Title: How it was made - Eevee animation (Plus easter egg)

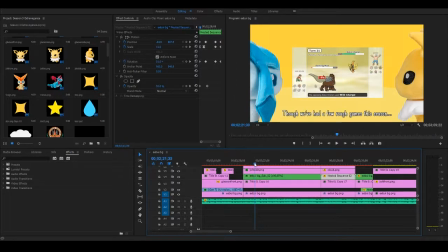But yeah, so this just got the screen's got a slow zoom in. Oh wait, no, I remember. So this nested footage is of the matches here, and it's got crossfades for each of them, and it zooms in slowly,
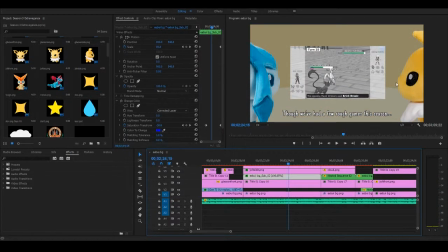sort of as these two are kind of watching the sadness unfold of all of my defeats in the season. You're left with this line of, though we've had a few rough games this season, moves on.
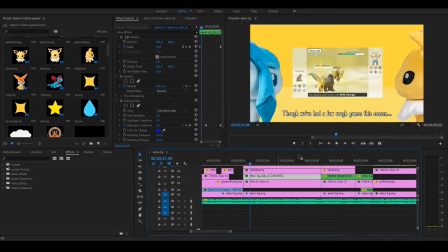Oh, actually, I should mention as well, there was a colour change in the background as well, where it slowly fades into grey.
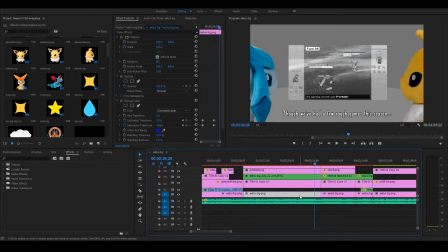I think on this one as well. Yeah, there you go. So lightness transform goes from the yellow into the grey by changing the lightness and the saturation.
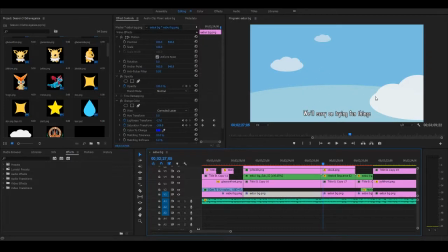And then on this scene, we'll carry on trying fun things. Again, the background's changed colour, and I've got these semi-transparent clouds in the background as well. And here we go. We've got Salamence fading in with Jolteon and a Glaceon on his back.
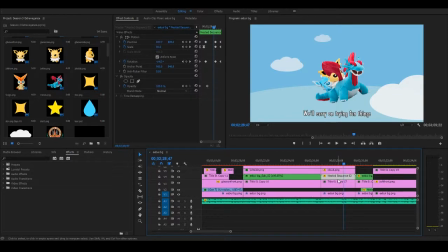So this is another nested sequence, and what this allowed me to do is have Jolteon and Glaceon on the Salamence plush and sort of animate at the same time.
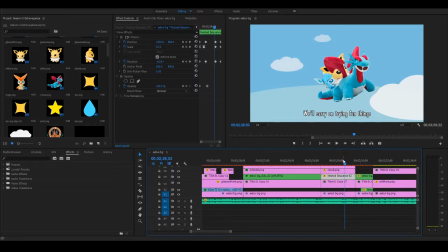When you nest something together, you essentially are combining them all onto one layer, and then they all move as a joined thing. Yeah, so I think this worked out pretty well. I had to reanimate this loads of times because I just wasn't happy with it. But I think it's kind of
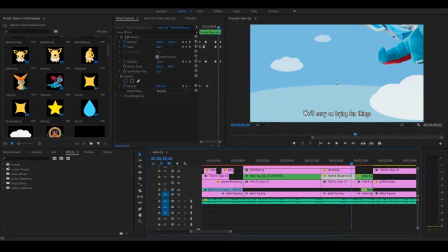works. It's a bit cheesy the way they're kind of fly in and then it slows down and then they kind of zoom off. Could be a little bit smoother, but I think it works well with the music. It's meant to be a little bit more sort of janky and cute rather than, epic CGI or whatever.
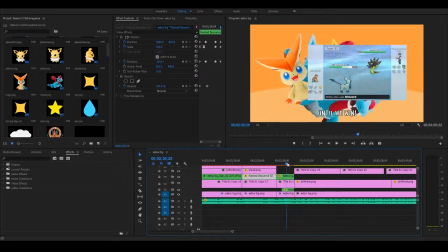And then here we go. We've got a nice little bit with Salamence flying off. So that's just an animation. I think rotation, position, motion tween, and scale increase.
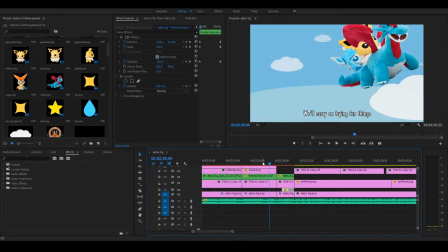So it looks like he's continuing from this bit here. So it flies off there as well.
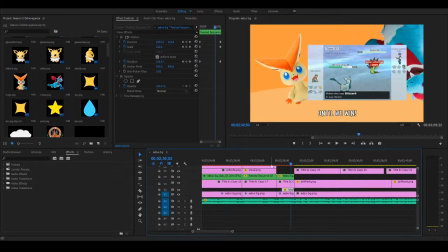And Victini coming out. This is another nested footage. So it's actually, I think if you go down here, then one of these.
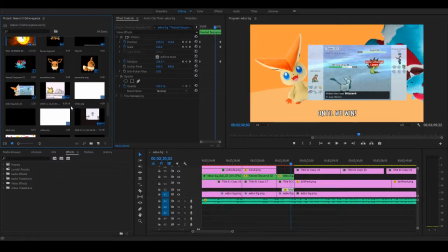Oh yeah, there you go. So yeah, that's a nested footage of Victini popping out from the back of the match footage here. Where Glaceon finally gets to use Blizzard to win a match. It was a friendly match versus Crispy of the Kings of Kabutops.
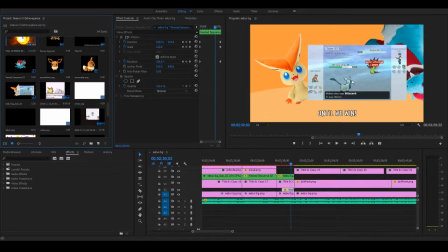It was a really fun game, and Glaceon got to do its thing, so I thought it was quite a nice fit for the video.
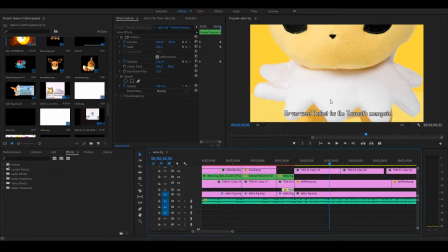Then we've got a nice zoom in on Jolteon here, which is exactly the same as in the original video. Which I really like it. This was a massive pain though, because in the actual picture that I used for it, there's a lot of sort of fuzzy compression stuff that
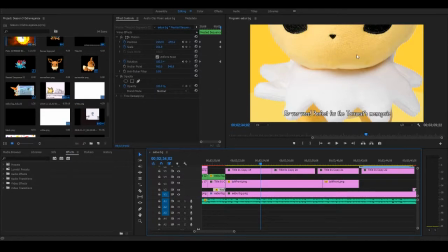comes when the picture's uploaded onto the website and then saved back onto someone else's computer. So I actually had to get this back into Photoshop after after I'd done loads of cropping out on these bits, to then start blurring the fuzzy compression so it didn't actually look too bad, because it gets quite zoomed in.
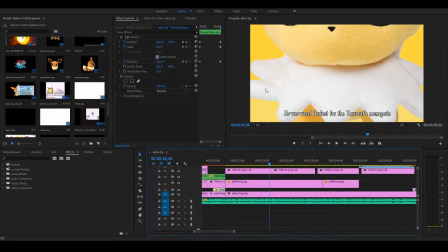You can see on here there's a few little pixely bits as well, which is not ideal, but I think we managed to get away with it. And then again, we've got the text still kind of matching up with both what's being said in Japanese and also is relevant to my season,
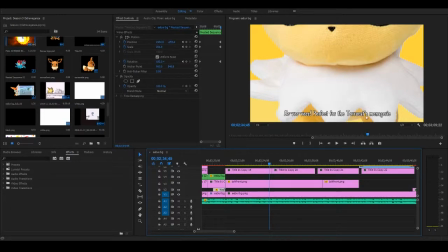because my team had a lot of sort of cute animals on it, which people liken to a menagerie. So there we go. Eevee's perfect for the Toddler Cats menagerie, which they were.
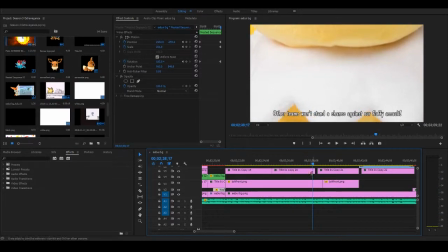Oh god, yeah, it gets quite zoomed in. There you go.
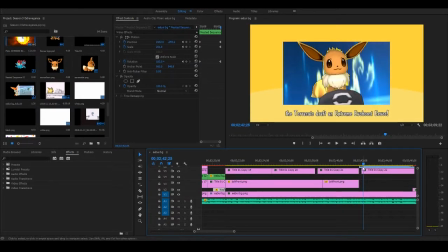Pops back in the background, rotates off, and then we've got I think that's a dip to white.
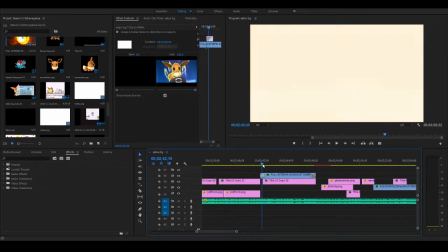Yeah, dip to white effect, which I use quite a lot in a lot of my all-out pummeling videos,
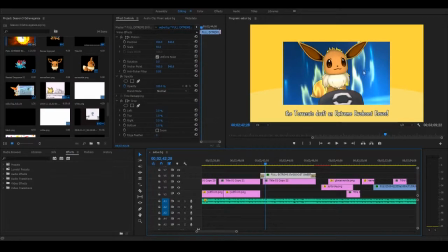into some footage from YouTuber Velicify, which I just wanted to get some footage of an Eevee using Extreme Eevee Boost, because it kind of, yeah, it's a nice sort of cheese strat that would be cool to try if I ever were to draft an Eevee for some reason.
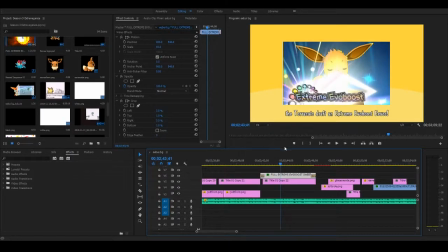And also the text kind of goes well with the Japanese as well, which I'll just play that now.
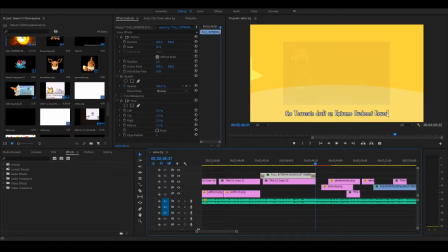Yeah, having the Eevee at the end there is the key to sort of make it a bit more believable. And then we've got another crossfade out, and then this animation of a star, which, oh yeah, it's down there, which is rotating.
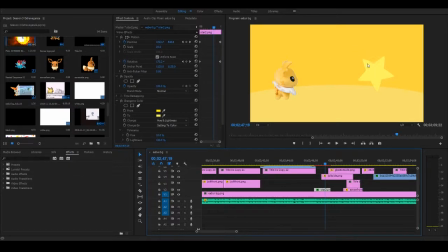This was very, very difficult to try and match the speed of in the original. This actually also comes out a little bit later than in the original video,
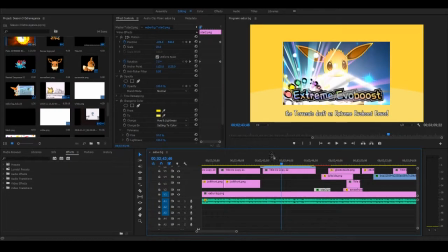because I've got this bit happening where the other one's already doing the star thing.
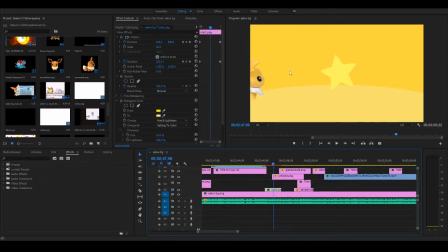So I wanted to keep the star bit in, but yeah, moved it back a little bit. And you've got Jolteon moving across the screen a little bit faster than Glaceon, because in the game Jolteon is fast, Glaceon is slow. And got the little Eevee plush appearing.
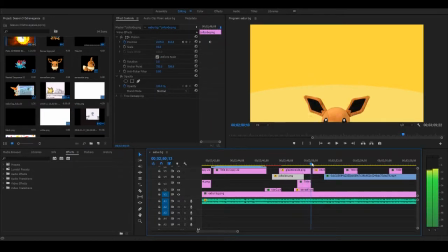And yeah, he then will go off and follow them as well nice and quickly.
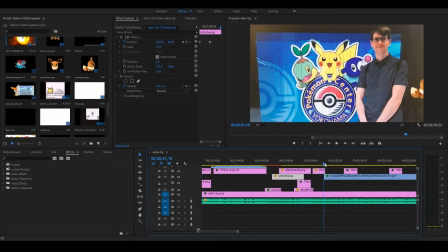You can actually see a little bit of him still on the screen on the side here, which actually happens in the original video as well, so a little random detail that I thought I'd keep between the two. And then we've got so this is a video I took on my phone of a picture that I took in Japan,
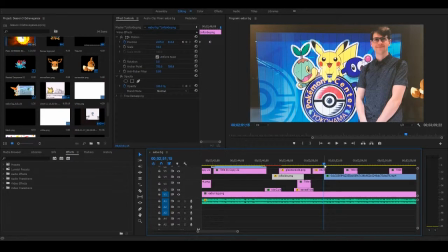so this is just displayed on my screen for a little live action section using it's an actual plushie,
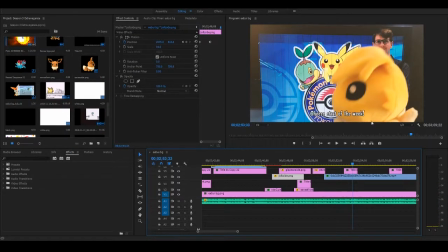which I do have in real life. Which is another reason why I kind of like the idea for the video, because I actually had the plush. And this live action section mimics a bit that's in the original video as well.
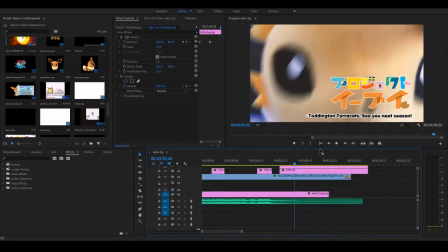And finishes up with the Project E. So that says Project Eevee in Japanese. Mimics the logo using the actual video, and then I just changed the text. Tried to get similar sort of font. Obviously, it looks a bit different in English to Japanese.
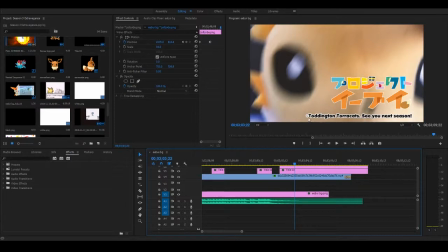Yeah, so yeah. The copyright telling to Torricats we're not copyrighted, but I wanted to put the C on there.
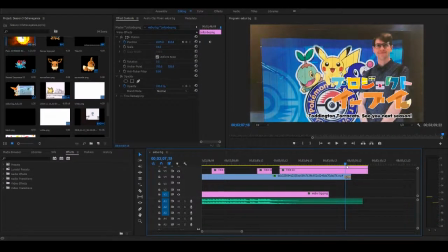And see you next season, and then a nice little dip to black at the end, the rest of the music.
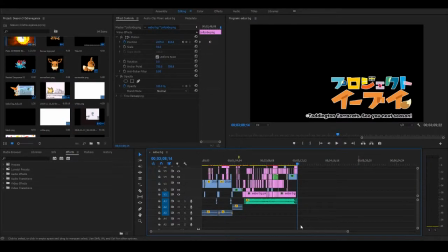And yeah, that is the video. So what I'll do now, I'll put a comparison of the original with my one side by side, so you can kind of see how they are similar or different. And then after that, I've got a little Easter egg.
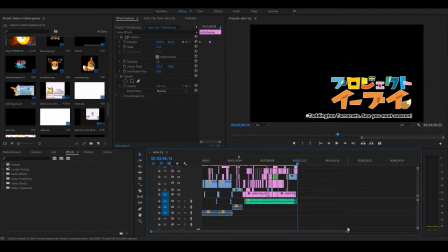I've got my original idea for my Season 3 extravaganza, which is pretty terrible, but I thought I'd add it in just as a laugh. It's got some footage from when I was on holiday in Japan that's sort of taken the mick of Sam Horner's
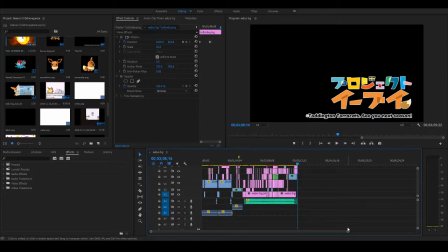extravaganza video, because he went to Japan in his one a year ago, so I thought, hey, I'll sort of do the same. But anyway, yeah, enough rambling. Thanks for watching, and yeah, hope you enjoy.